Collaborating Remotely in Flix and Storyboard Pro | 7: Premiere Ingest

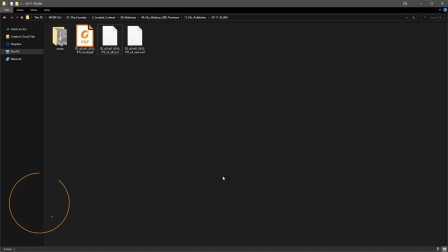(0:04)
All right, so now let's take a look at the XMLs we received in Editorial. We have the all version, which will contain every panel from the sequence, and then the new version, which will only contain panels that were added or edited since the last Editorial publish.
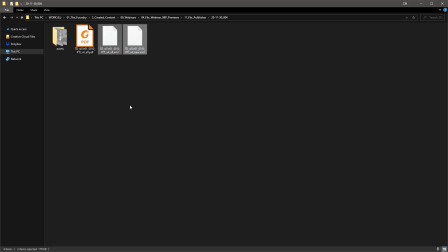(0:19)
Since this is our first publish, every panel is new to Editorial, so both files will be identical this time.
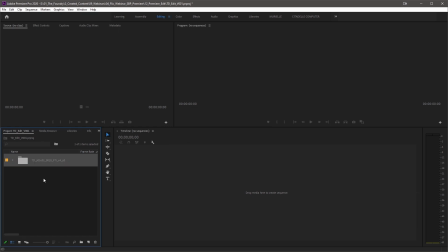(0:25)
I'll drop the all XML into Premiere, and let's see how things come in. So you can see the clips have all the right names with the expected naming conventions.
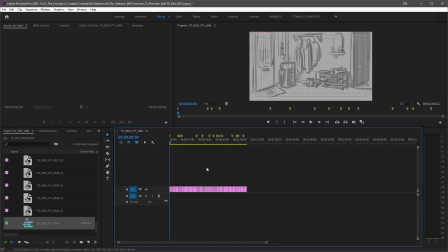(0:35)
The sequence is created, also with the expected naming conventions. Clips with camera moves have keyframes on them in the timeline to recreate the camera move, but let's look at the source clip in the source monitor.
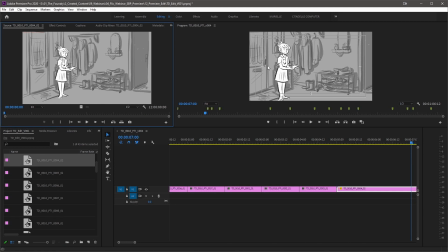(0:46)
You can see the editor will have the full canvas from Story, so they're not restricted to the framing done by the story artist,
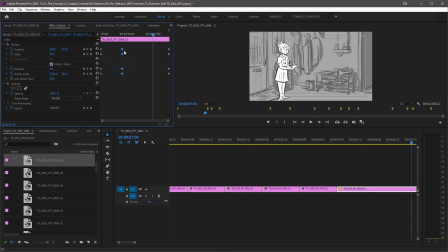(0:53)
and they can update the keyframes to clean up the camera move. The timing of the clips, initially set in Storyboard Pro and reflected in Flix, is also sent to Premiere.
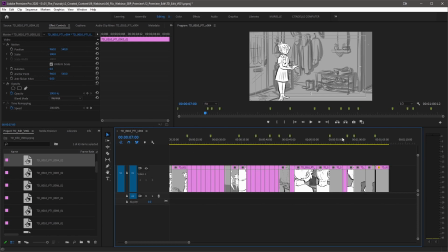(1:02)
And finally, we have the timeline markers representing the beginning of each shot, which again have been passed through from Storyboard Pro to Flix and then Premiere.
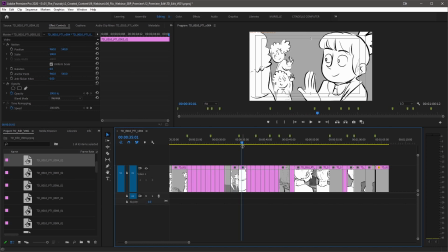(1:12)
Flix has taken care of the naming convention and the folder pipeline for publishing in a clean and consistent way. We have control and enforce this at a studio level to ensure there is consistency throughout the production.
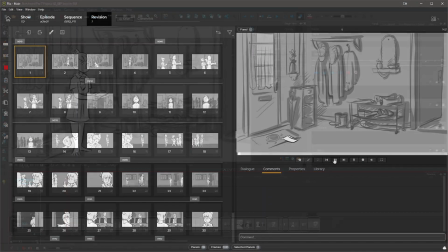(1:24)
So far, we've passed information from Storyboard Pro to Flix and through to Premiere, and we'll continue our production round-tripping.
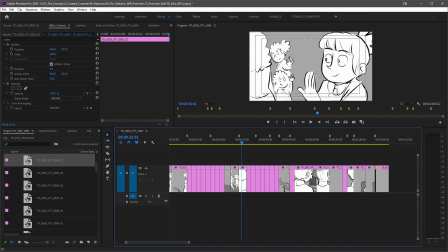(1:32)
So with that, Editorial can now make some adjustments to the edit. So time has passed.
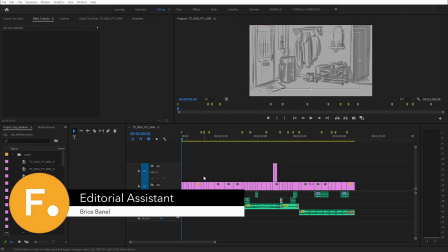(1:38)
Let me walk you through the changes our editor has made to the edit.
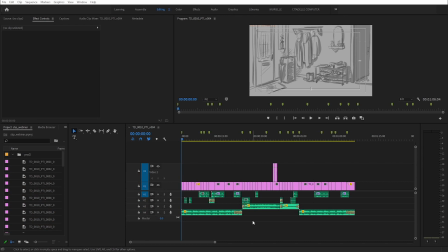(1:42)
First, obviously some audio has been added for background noise, sound effects, and dialogue.
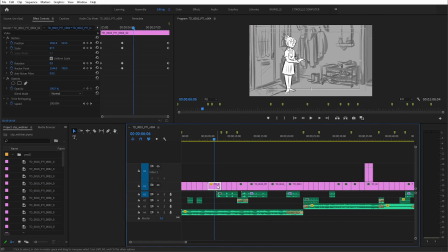(1:48)
The first camera move on this clip has been smoothed out, so it now focuses on the letters in our characters' hands.
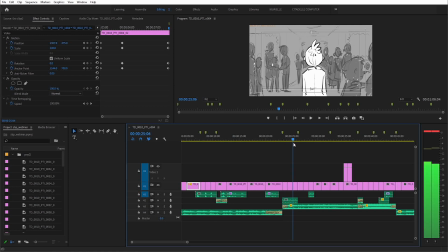(1:56)
A couple of boards have been removed, as the director thought it would make for better pacing as she walks into the school. It looks like Story will have to adjust her character position because she doesn't line up exactly anymore.
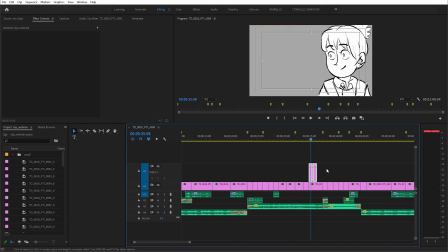(2:09)
We've added a couple of extra panels here to have more focus on her facial expressions.
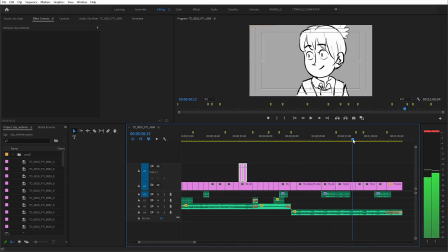(2:13)
So to do this, our editor has used existing boards from later on in the edit. This is good for now to show the intent, but it's likely that Story will have to revision this to fit the shot better. These are all the changes for now, and since there's been a few adjustments, it's beneficial to send this back to Story.
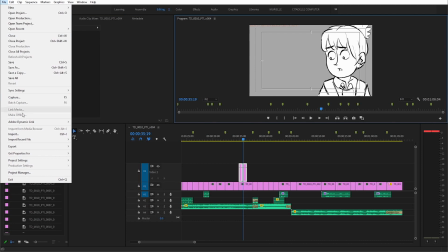(2:32)
So to do this, we'll have to export the sequence out of Premiere. First, we'll export an XML.
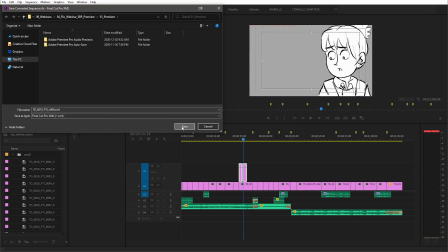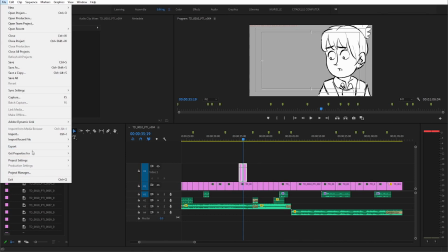(2:45)
Once that's done, we'll also export the video, which Flix will use to extract audio,
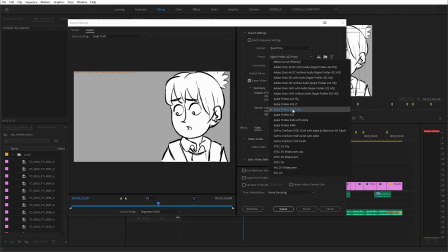(2:50)
as well as any clip not originating from Flix, which might have been added in Editorial as reference.
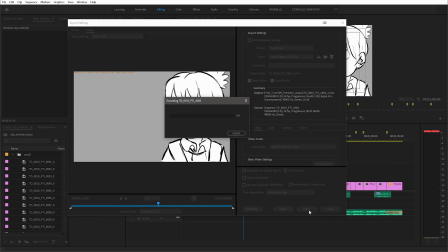(2:56)
We'll make sure to export the QuickTime in the same location as the XML previously to make it easier to re-ingest in Flix.